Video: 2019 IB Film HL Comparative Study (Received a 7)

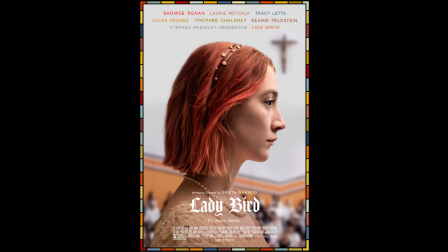2s
In this comparative study, I will explore the similarities and differences of the narrative arcs between two coming-of-age films,
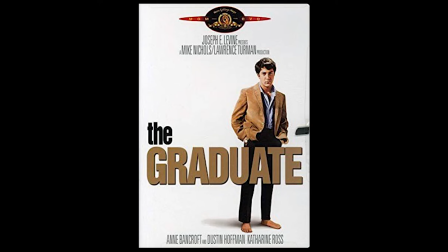9s
Ladybird, a 2017 film directed by Greta Gerwig, and The Graduate, a 1967 film directed by Mike Nichols.
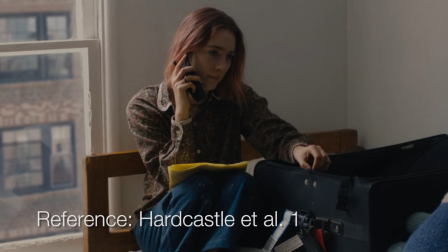18s
The book, Coming of Age on Film, by Anne Hardcastle et al., depicts coming of age as a discovery implicit in any moment of transformation.
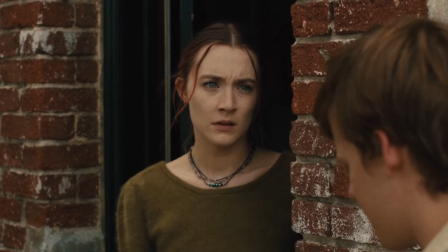27s
Indeed, the films The Graduate and Lady Bird both exhibit revelations in their journey to adulthood.
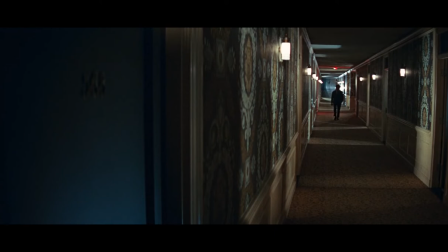34s
However, the development of that revelation is what sets these two films apart. To understand that difference, we need to first explore the context of these two films.
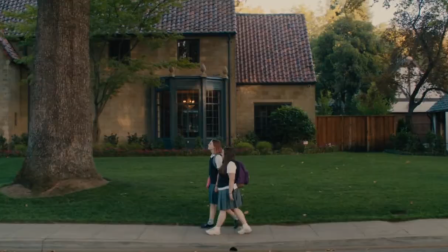44s
Both of these films take place in California, but they depict very different socio-economical, geographical, and historical contexts.
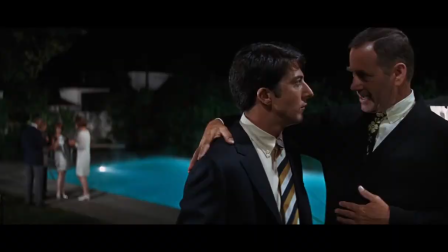52s
The Graduate takes place in a wealthy upper-middle-class family and criticizes the middle class for its superficial and materialistic ideals.
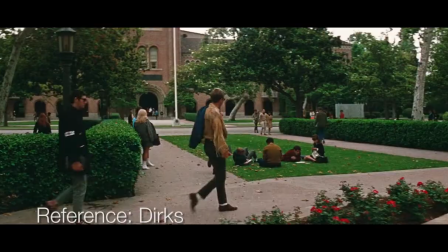61s Plastics.
Made in the midst of the Vietnam War, although never explicitly mentioning war in the film,
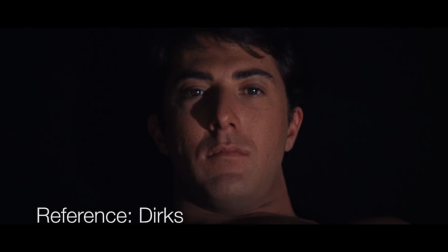68s
it captures the political and social change from the growing dissatisfaction with the status quo and mirrors the anarchic mood perfectly.
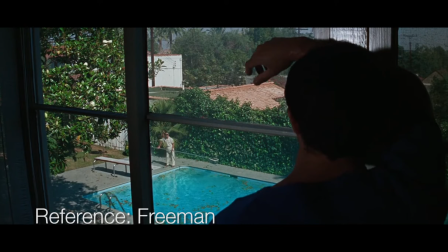80s
The film challenged the self-imposed censorship of Hollywood through its unconventional storytelling,
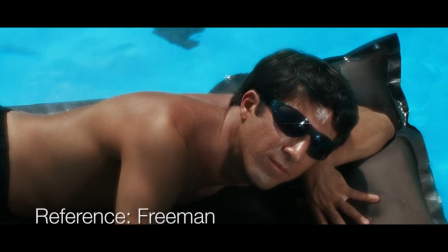86s
featuring a hero that lacks purpose but speaks of radical skepticism about American values of ambition, vision, and drive.
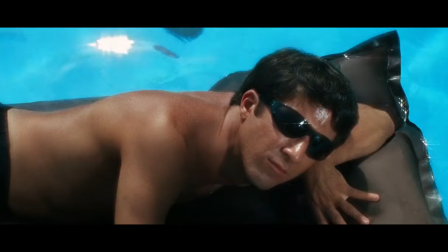95s Would you mind telling me then what those 4 years of college were for? What was the point of all that hard work?
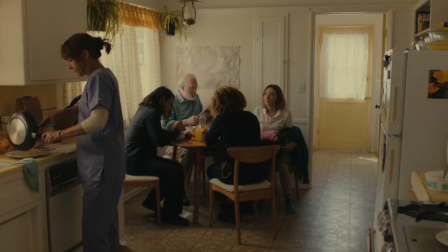101s You got me.
Lady Bird, on the other hand, takes place in a not-so-well-off family in Sacramento,
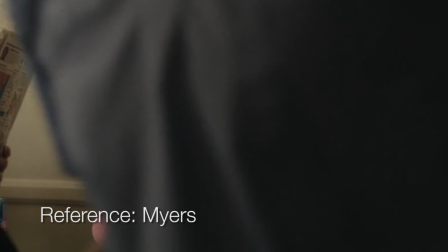107s
California in the early 2000s, which marked an era of economic recession following the dot-com bubble burst.
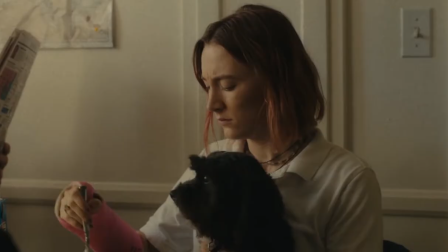114s
The context of the film contrasts with the stereotypical representation of California, and the film is keenly aware of it as it begins with the quote,
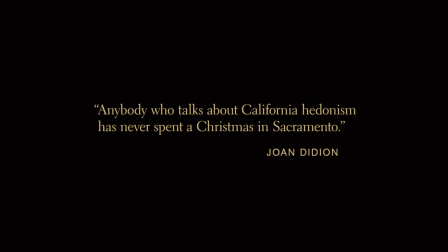123s
"Anybody who talks about California hedonism has never spent a Christmas in Sacramento."
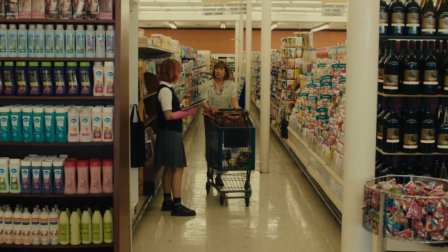129s
In the film, we see the protagonist, Christine, struggle with her social class.
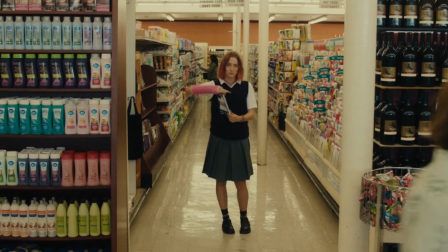134s Why are you getting mad? That's something that rich people do. We're not rich people.
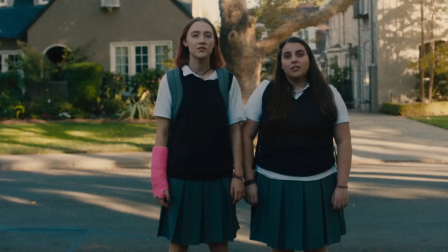139s
She admires and fantasizes houses from wealthy neighborhoods.
I have friends over all the time to study and eat snacks.
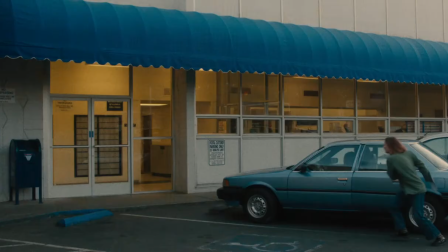146s
Yet despite all the financial hardships in Lady Bird, Christine decides to go to university in the East Coast, where it will cost much more to attend.
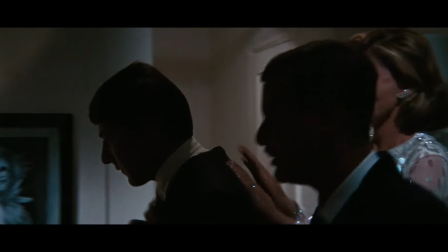155s
And despite being financially stable, Ben is still dissatisfied with his life as he searches for meaning.
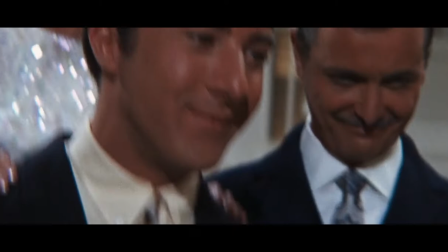161s
The two movies seem to capture a condition of wanting what you can't have as the basis of rebellion of the protagonists.
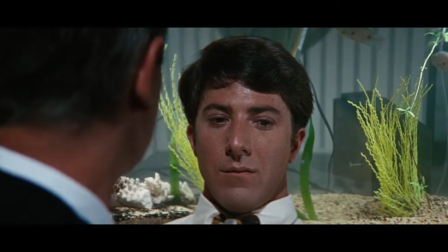168s
And the conflicting ideologies between the parents and the protagonist only adds additional character motivation.
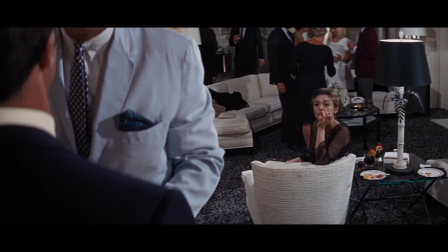174s
However, even so, in The Graduate, Ben does not initially act upon this conflict.
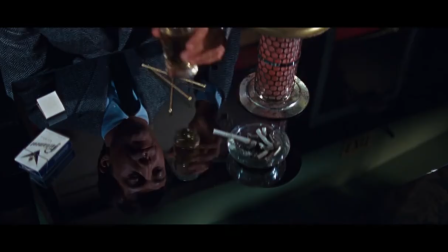180s
Only after Mrs. Robinson seduces him is his equilibrium disrupted.
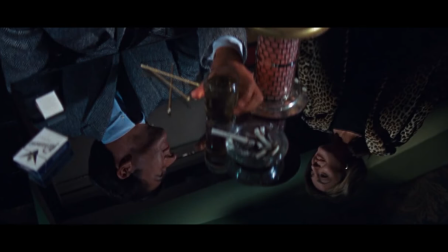184s
Her character functions as an inciting incident that introduces Ben to the opposite side of his parents' values.
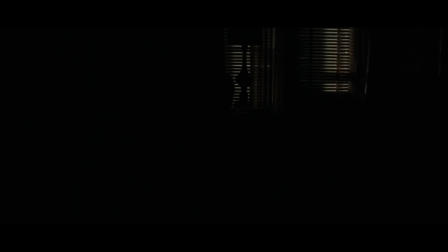191s
However, he soon learns that this side is no better, as he struggles to find meaning in his relationship with Mrs. Robinson.
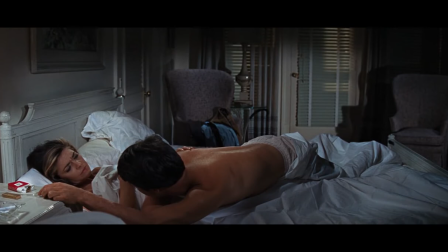198s Mrs. Robinson, do you think we could say a few words to each other first this time? I don't think we have much to say to each other.
Soon, Mrs. Robinson's character throws Ben into a new kind of equilibrium of debauchery.
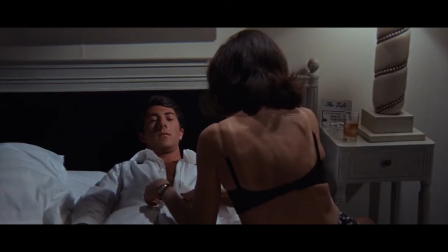215s
This is accentuated through the editing that blurs the passage of time. The film employs montages to show the repetitive nature of Ben's life.
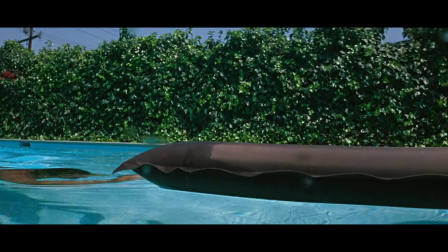223s
In these montages, there is no indication of passage of time, just repetition. And even when there are no montages, the editing sometimes connects non-sequitur scenes, which doesn't provide context for the time either.
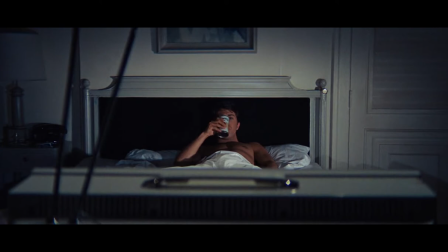237s
The only time we get a hint of time is during the montage with Simon Garfunkel's April Come She Will song playing in the background. Only here do we get a sense of months passing by.
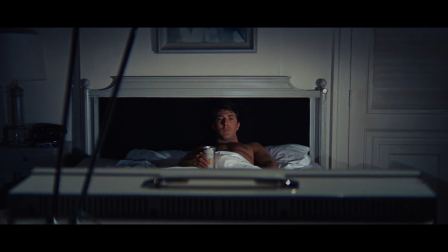250s April, come she will. When streams are ripe and swelled with rain, May she will stay. Resting in my
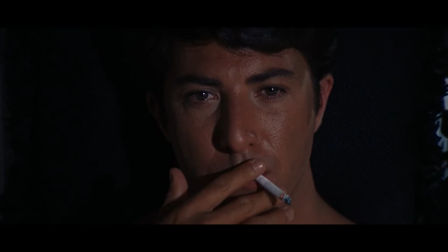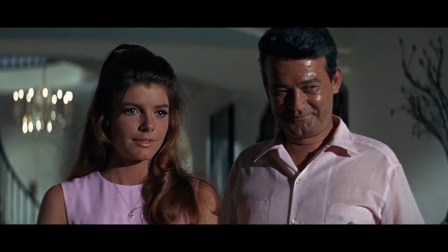276s again.
This equilibrium is finally broken when Elaine is introduced.
Hello.
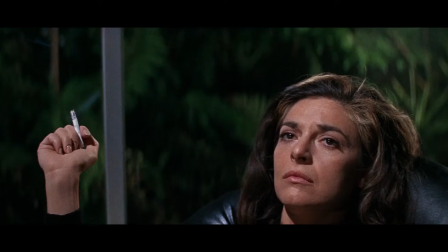281s
Her character was a midpoint between the opposite constructions of his parents' values and of Mrs. Robinson's.
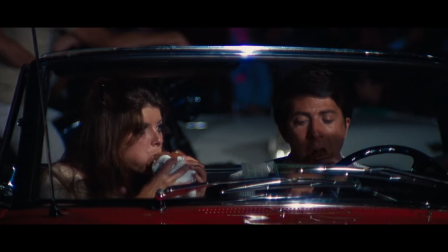287s I've had this feeling ever since I've grown.
Elaine understood what he was going through.
I have to be rude all the time, you know what I mean?
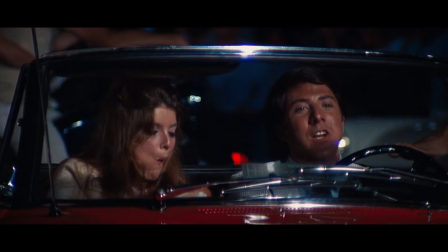293s Yes, I do.
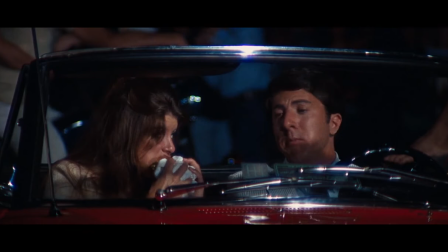299s
Only at this point does Ben's character motivations become clear.
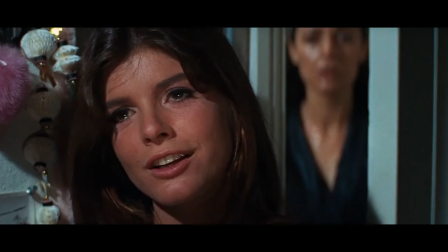303s
Thus, the story now enters the rising action stage as Ben seeks to overcome external conflicts to marry Elaine.
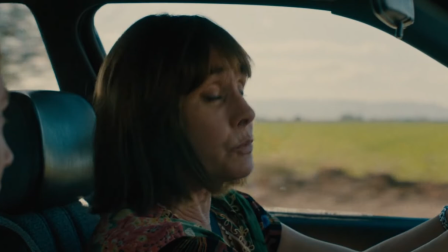311s
In Ladybird, the development of conflict is constructed differently.
Ladybird, like you said you would.
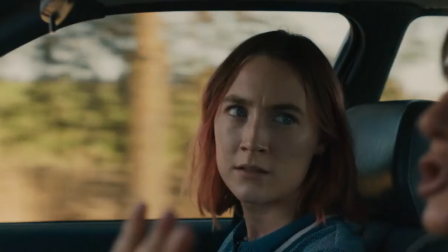317s You should just go to City College.
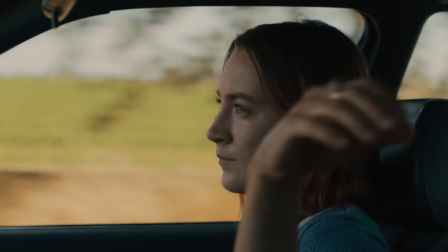319s You know, with your work ethic, just go to City College and then to jail and then back to City College, and then maybe you'd learn to pull yourself up and not expect everybody to do everything.
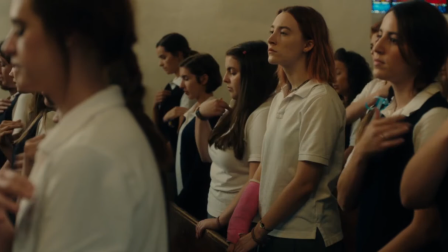327s
Instead of another character disrupting the equilibrium, Christine acts upon her own intentions of leaving Sacramento to go to university in the city.
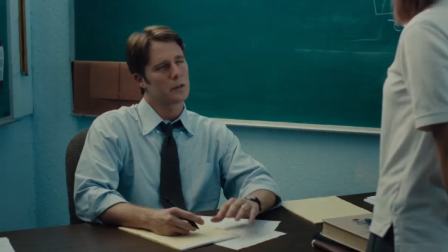334s
She takes self-initiated steps to get closer to that goal. She throws away her teacher's gradebook so she can lie about her grade.
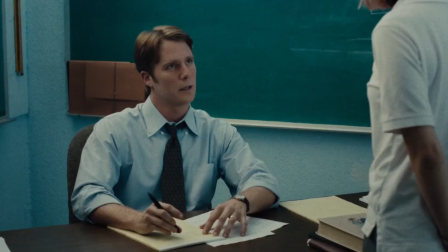341s It brought my average up to a B.
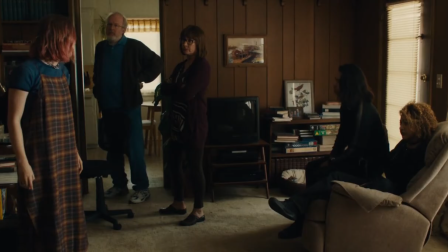346s Okay.
Unlike The Graduate, Ladybird doesn't have an inciting incident.
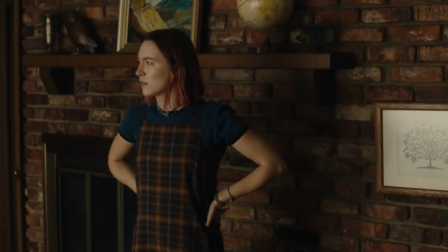350s
Instead, the film starts with the rising action and maintains that rising action stage until the very end.
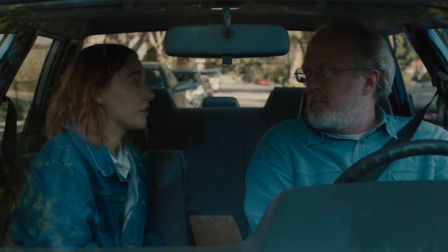357s
The rising action is divided into short scenes that weave together a web of subplots that presents the protagonist's journey to her ultimate goal.
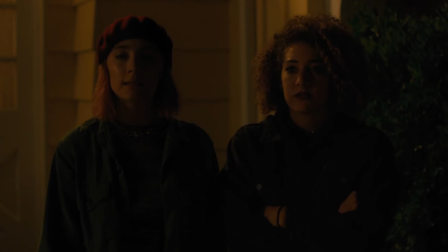366s
In these scenes, we see Christine's shifting attitudes that begin to build up to her final coming-of-age epiphany.
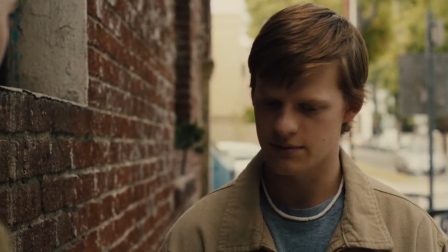372s She hates me. She has a big heart, your mom. Yeah, I'm scared of her.
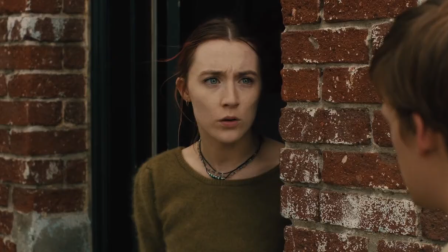379s She's not crazy. She's just, you know, she has a big heart. She's very warm.
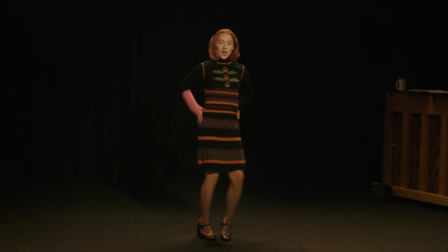384s I don't find your mother warm. You don't?
She experiments with different activities, friends and boyfriends.
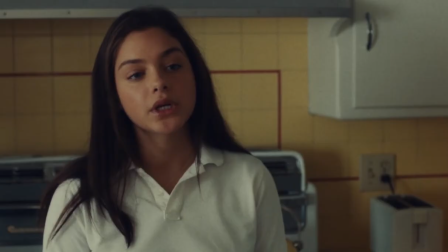389s
And just like Ben, it doesn't always go smoothly. She struggles to fit in with her new group of friends.
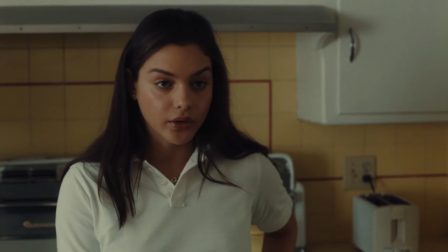395s Are we still friends? I mean, if you're still Kyle's girlfriend, then yeah, I guess I'll see you around.
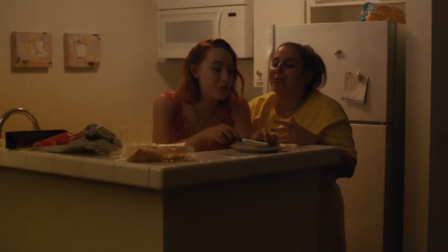404s
And she doesn't get along with her new boyfriend. But only after this experimentation is she able to appreciate what she had before.
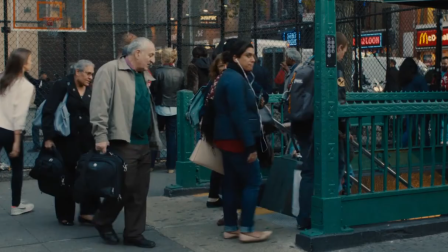411s
Perhaps her biggest realization comes after leaving Sacramento. Only when she gets to the city does she realize what Sacramento means to her.
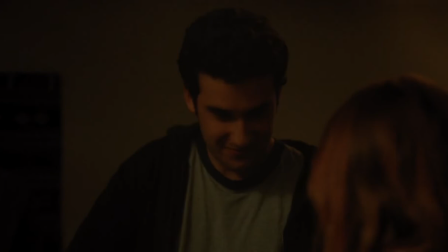419s
She stops calling herself Ladybird as an act of rebellion and calls herself Christine.
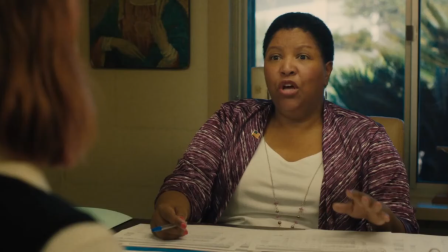424s Christine? My name is Christine.
Despite desperately trying to escape the Catholic school system back in Sacramento.
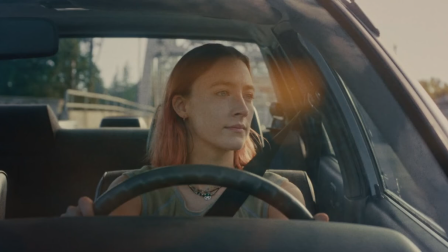430s You're not interested in any Catholic colleges. No way.
She goes to church. A key sequence is at the end, where Sacramento is shown from her memory.
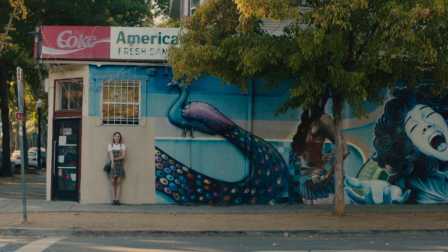440s
Compare this with similar shots of Sacramento before she left. We can see that when she is still in Sacramento, she is the primary focus of the shot. This suggests her indifference towards her surroundings, but also how she doesn't belong.
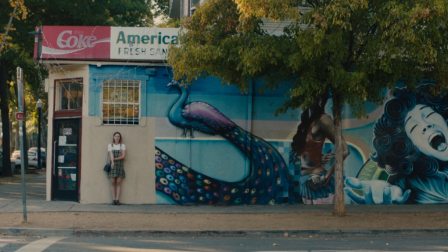454s
The street art occupies the whole wall except for the part where Christine stands, symbolizing her disequilibrium with Sacramento.
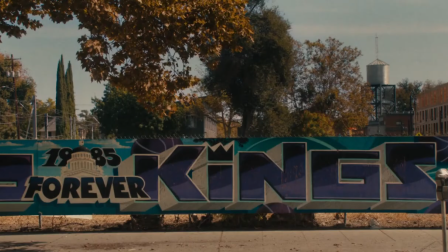461s
However, when Sacramento is revisited in her memories, for the first time, the shot is not blocked by anything but the characteristics of the city itself,
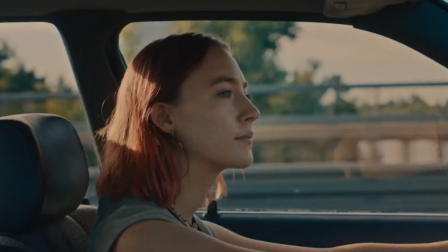470s
symbolizing that only when she is out of the picture can she truly appreciate Sacramento.
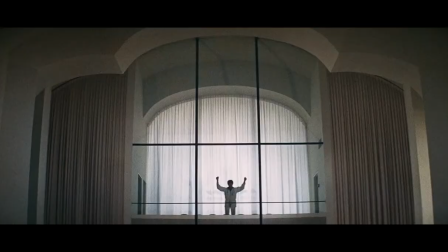477s
Similarly, in The Graduate, Ben defies all odds to marry Elaine.
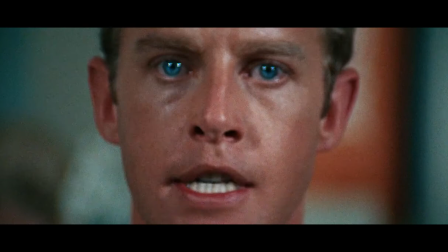480s
And as Elaine sees how controlling and manipulative her parents are, she defies her parents and chooses Ben.